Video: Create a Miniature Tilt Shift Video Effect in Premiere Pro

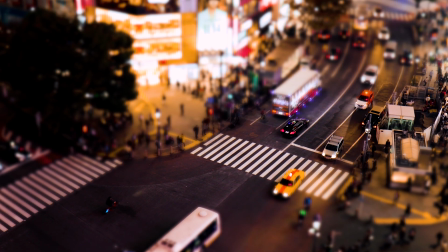0:00 In this video, I'm going to show you how to make this tilt-shift effect inside of Premiere Pro. The first thing you need to think about when you are going to achieve this effect is that you have some footage that are shot from top down. And I really want to highlight the cars in this clip and make them look miniature. And I really want to make it look a little bit fake, like they're play cars that are playing on the street. So the first thing we need to do is we need to head into the effects panel right here. And I'm just going to search for something called the Gaussian blur.
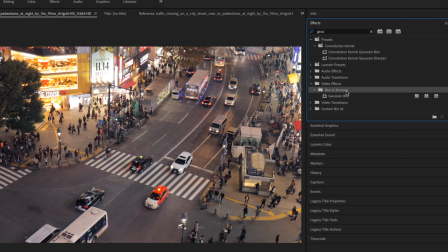0:35 Under video effects and the blur sharpen folder, you will find this Gaussian blur. So we're just going to drag this to our video clip. And then we're going to work with the effect controls panel right over here. And then we have this Gaussian blur effect that we're going to play around with. So the first thing we can do is to turn up the blurriness. So let's try and make this 25 and see how it looks. So that's going to blur out the whole footage. The other thing you really need to think about is to check this box here where it says repeat edge pixels. And then it will get rid of black artifacts around the edges of the video clip. To achieve this effect, we also need to make a mask. So for this tutorial, I'm going to use this 4-point polygon mask. And I really want to drag it. And you need to do this differently depending on your footage.
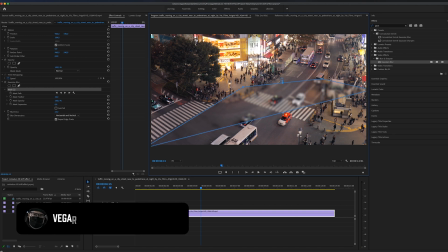1:37 But by watching this example, I think you will get it. So I'm going to drag this and make kind of a thin line. I don't want this to be too thick, so I'm just going to create this thin mask right here, and you can drag this around if you want, but I'm going to place it around there. And then we can go back to the effect controls panel, and we can take and invert it. So now we will have the blurry parts around this mask, and we will have like a clear picture in the middle. So if we take that mask off and see, we'll see that we have starting to resemble the effect that we are looking for.
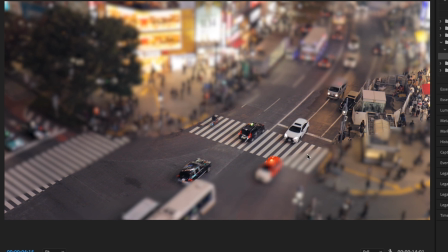2:24 But there are some sharp edges right here, and we need to feather this out a little bit. So inside of the mask properties, we can play around with the feathering of the mask. So it blends a little bit better together, just like so. And I also think that the blur level is a little bit high, so let me take that down to maybe 20, just like so. But we're not done yet. The next thing I really want to do is I really want to make this look a little bit more fake.
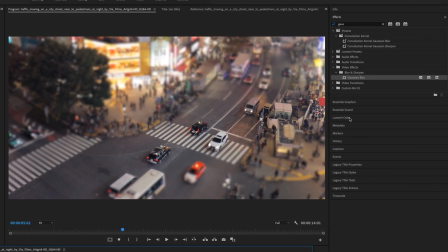2:58 So to do this, we can choose to color grade. We can open up the Lumetri color panel, and inside of this panel, the first thing we're going to do is play around and make it a little bit more contrasty.
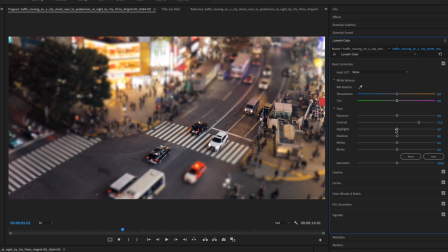3:13 A little more punchy. Maybe play around with the highlights as well, so it's not totally overexposed, but a little bit dream look is what I'm going for here. And taking that down the shadows as well, tiny bit down with the blacks,
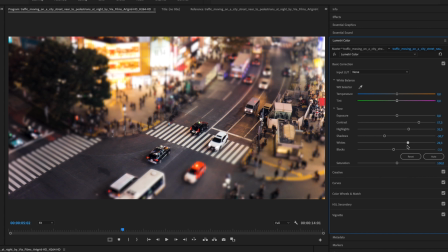3:33 and the whites I really want to have them up a little bit. And then I'm going to use a LUT from my dark cinematic LUTs pack, which I have a link to in the description, by the way. And I'm going to use the LUT called Tokyo 2077.
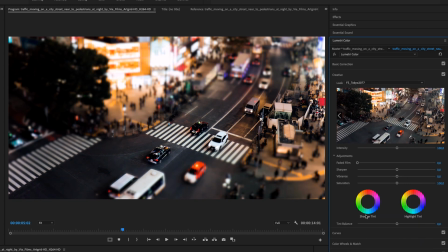3:52 And that will give it a really punchy feel. And the next thing I'm going to do is to increase the saturation, because I really want this to look a little bit more fake. And this is the before, and this is the after we have done the color grade.